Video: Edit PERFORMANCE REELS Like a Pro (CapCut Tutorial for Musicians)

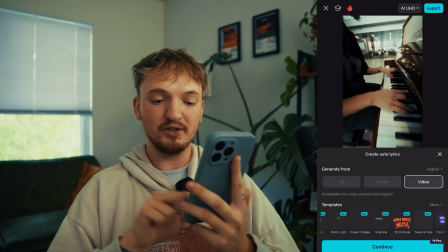4:09 You see all the templates here? All these templates? Don't use those fucking templates.
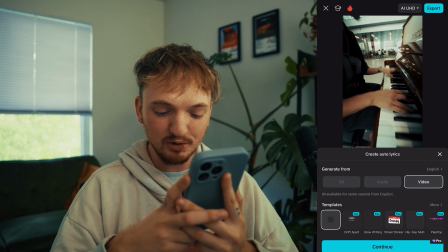4:15 They suck and they're not gonna get you more views. They don't look cool. They look very corny. So we're just gonna keep the absolute basics. We're gonna hit generate and then we're gonna look at how they did.
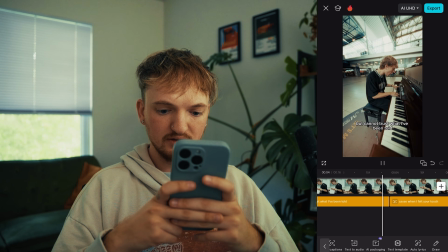4:27 They said take care, don't let her close, but can I trust what I've been told?
So this actually did a really good job of getting the lyrics.
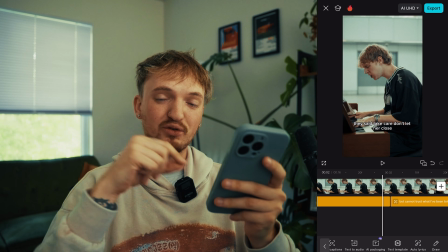4:34 One of the things that it messes up most is the timing. You want the text of the actual lyrics to come in just a little tiny bit before you say them.
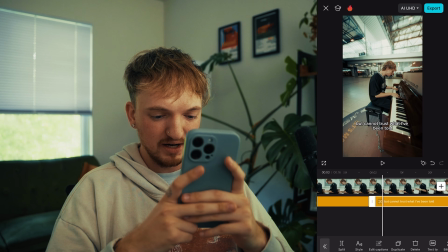4:43 We'll go like right here.
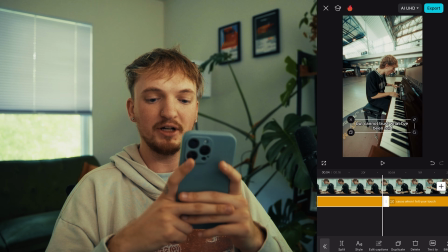4:48 Same thing with this. A lot of times it'll do it just a little bit early, so just be cognizant of that. attached,
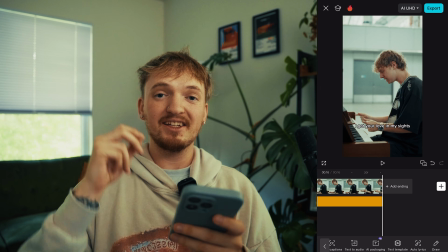4:55 I fell in love and now I'm so.
All right, sick. All the lyrics are in place. Now let's talk about fonts.
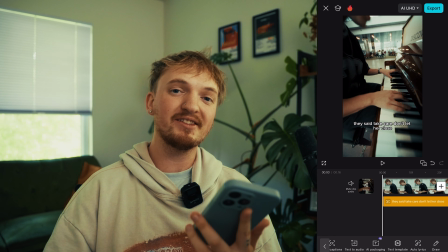5:00 Unless you're a creative director or a graphic designer and you know your shit when it comes to fonts, I really don't recommend picking any other font than the basic one.
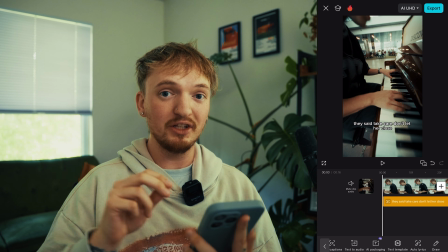5:09 Now, this seems like something that's like killing the creativity or whatever, but really what it's doing is it's giving you a font that everybody recognizes.
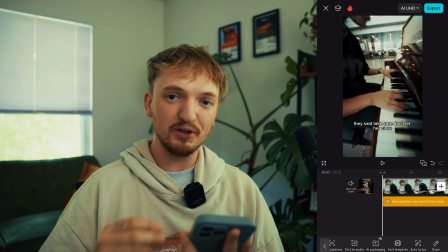5:16 Everybody knows the TikTok font. Everybody knows the default font. It just feels familiar, and it's gonna make it a lot easier when people are watching the video for them to read it. When you start using all these crazy fonts with like these weird letter shapes and these big bubbly things, it takes away from your video.
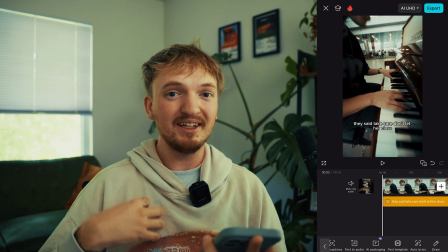5:33 So what I recommend is keep it basic.
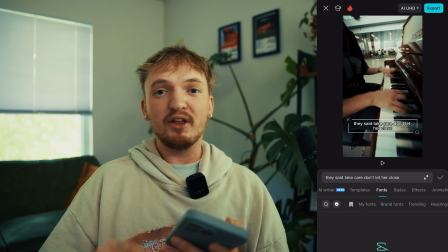5:36 But if you do want to spice it up, there are a couple fonts within CapCut that are going to amplify the message depending on the type of genre that you make.
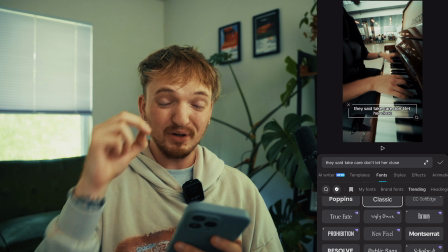5:45 So for 99% of the time, use the classic font, use the default. But if you must switch it up, you can try something like this, like the Public Sans.
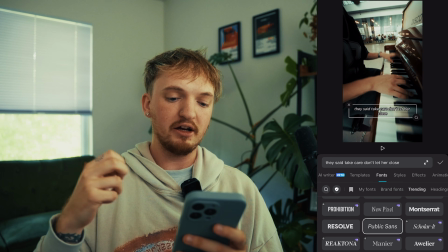5:54 If it's more of like an indie vibe, this is really good. If it's more heartfelt lyrics, use something like that.
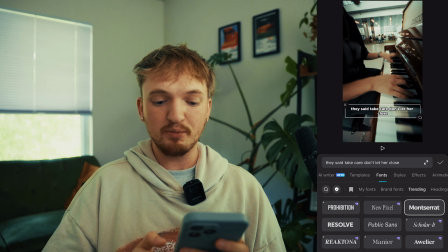6:01 If you're more pop and energetic, you could try Montserrat. That's a really popular one. I would just make it all caps if you're gonna do that.
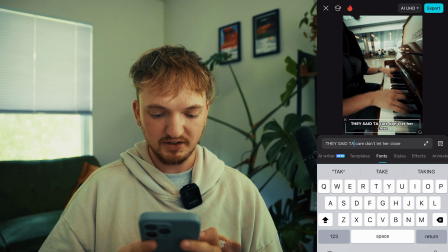6:08 So you see how the capitals look better in this case. And I would typically keep the color of the font the same.
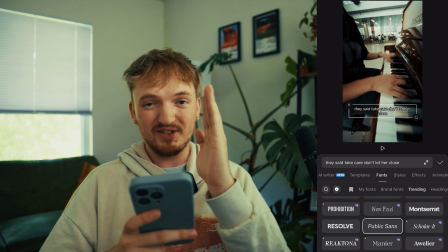6:14 Sometimes if I use an italicized font like this, where it's like slanted a little bit, it can look cool if you change it to yellow.
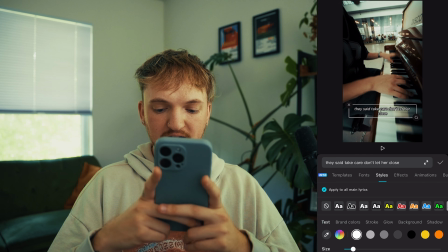6:21 So we'll go ahead and go over here to styles and we'll hit yellow or orange.
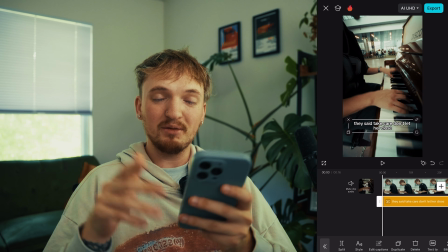6:26 Typically the yellow looks pretty nice. But again, for this one, I'm literally just gonna keep it so basic because that's all you need.
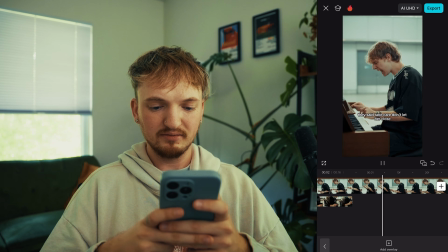6:33 And so far, this is what we've got.
They said take care, don't let her close. But cannot trust what I've been told.
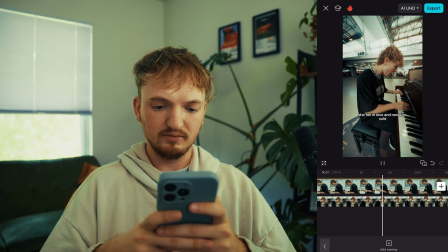6:39 Cause when I fell, you're attached, I fell in love and now I'm so.
And that is perfect.
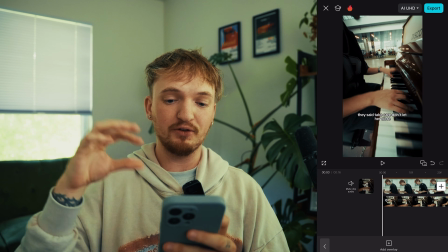6:44 All right, so this video is ready to be exported from CapCut, but we have one more thing to do. If you're an educated content creator, you may know that this video is missing a text hook. And now, not every video needs a text hook, but a lot of them do. You may be wondering, Patrick, why didn't you put the text hook in CapCut while you're doing the rest of the edits? And it's because using the default text on different platforms is actually gonna make the video do just a little bit better, because it goes back to that recognition that we were talking about with the fonts.
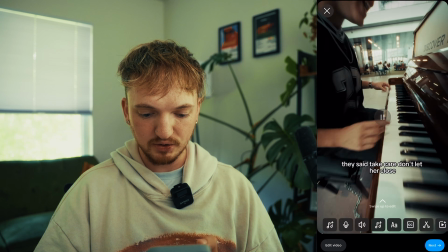7:12 When we go over to Instagram and we go to post this as a reel, what we're going to do is we're gonna make a text hook.
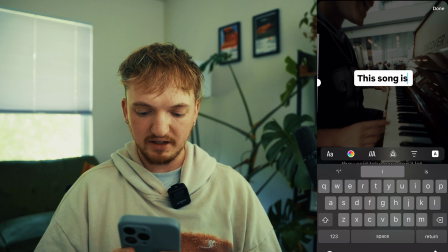7:19 And for this one, I will say something like, this song is the Trust Issues anthem.
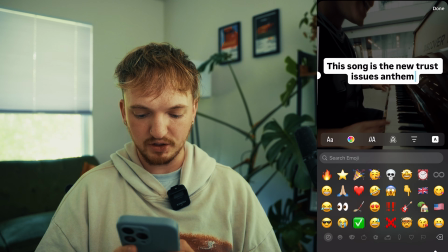7:26 Say the new Trust Issues anthem. And then we'll use an emoji, and I'll use the shaking emoji because I feel like that kind of fits.
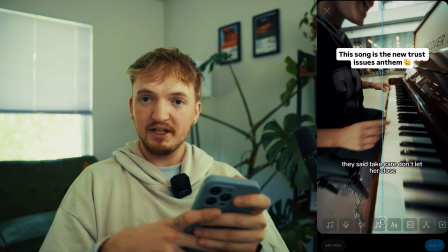7:33 But you notice how I'm using the default Instagram text, and it just looks better that way.
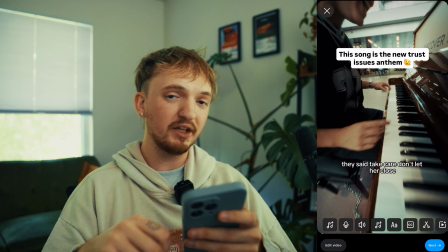7:40 So when you go on to TikTok, you do the same thing. If you go on to YouTube Shorts, do the same thing.
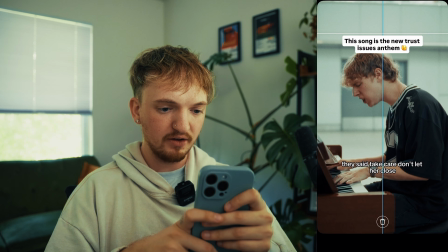7:44 And we'll put it like right up here, so it's kind of within the lines of the safe zone.
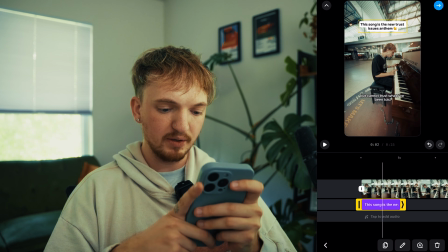7:49 And we'll literally only keep it up for a few seconds so that people can read it. We'll do it when that camera angle switches.
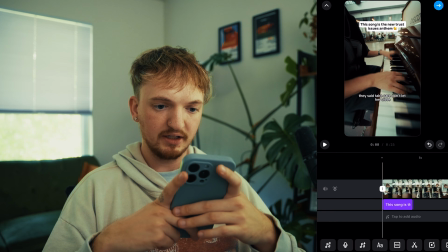7:55 So like right there. Now we got this.
They said take care, don't let her close.
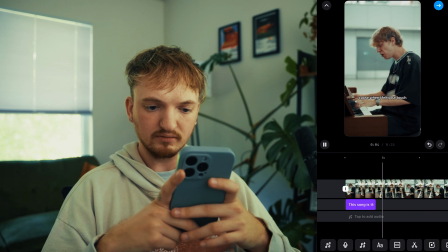8:01 But cannot trust what I've been told. Cause when I fell, you're.
So you may be wondering what I was talking about when I said the safe zone.
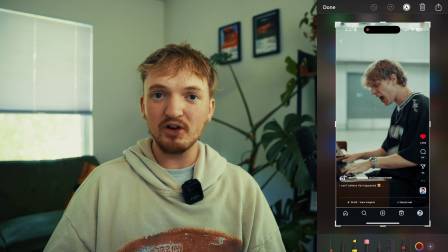8:06 Well, the safe zone on Instagram and TikTok is basically just the area on screen where they have the buttons and the text and stuff like that.
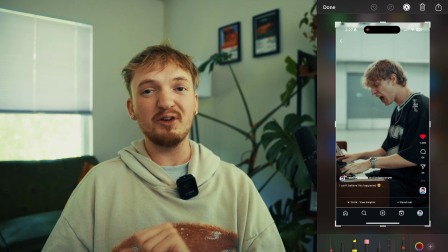8:13 So you don't want to put anything there. You don't want to put any of your captions, your lyrics, your text, any of that.